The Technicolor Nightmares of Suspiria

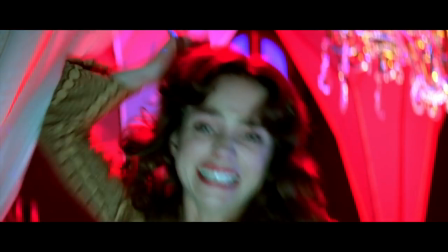[8:05]
The nightmares close in and the dizzying array of technicolor arrangements become inescapable, forcing Susie to face the maddening horrors around her.
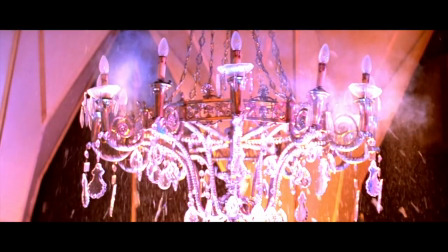[8:14]
Once they are conquered, the dreamlike world begins to fall apart.
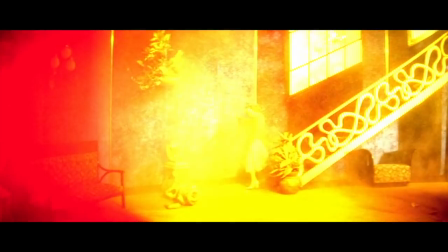[8:18]
Quite literally in this instance, embodied in the form of the school crumbling and bursting into flames.
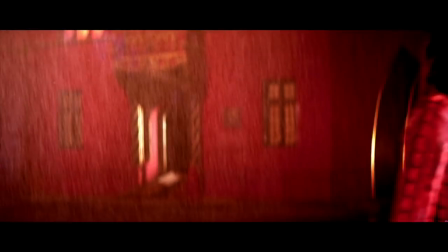[8:23]
And just like a nightmare that has been overcome, Suspiria comes to an abrupt end. No denouement, no time to breathe, just credits.
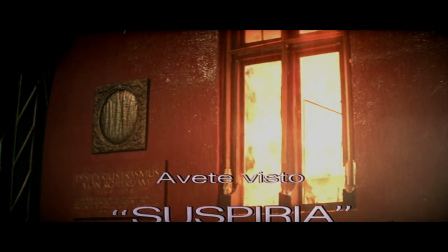[8:32]
After all, what else could there be to say in a film like this?
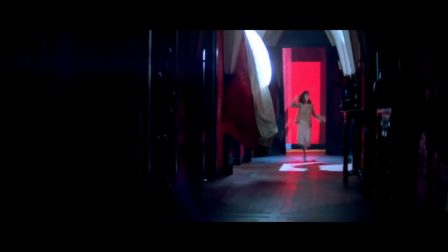[8:36]
It's only once the dream has ended that the dreamer can reflect and wonder about the weird and wild circumstances of what they have just experienced. against.
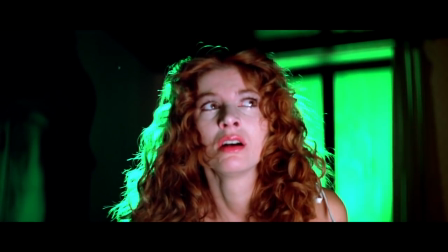[8:44]
The collision of kaleidoscopically colored terrors with a brashly violent narrative makes Suspiria wonderfully gripping from start to finish, never letting viewers gain proper footing in a world that is slowly going mad.
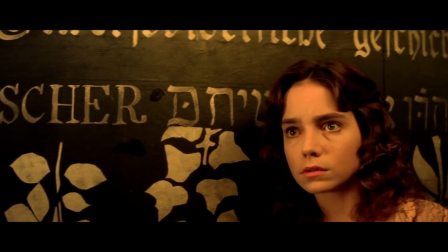[8:56]
The thrills of Suspiria and the catharsis of conquering the nightmare make viewers want to dive
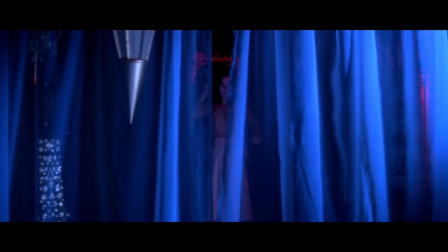[9:01]
back in again and again to re-experience Argento's one-of-a-kind Technicolor terror.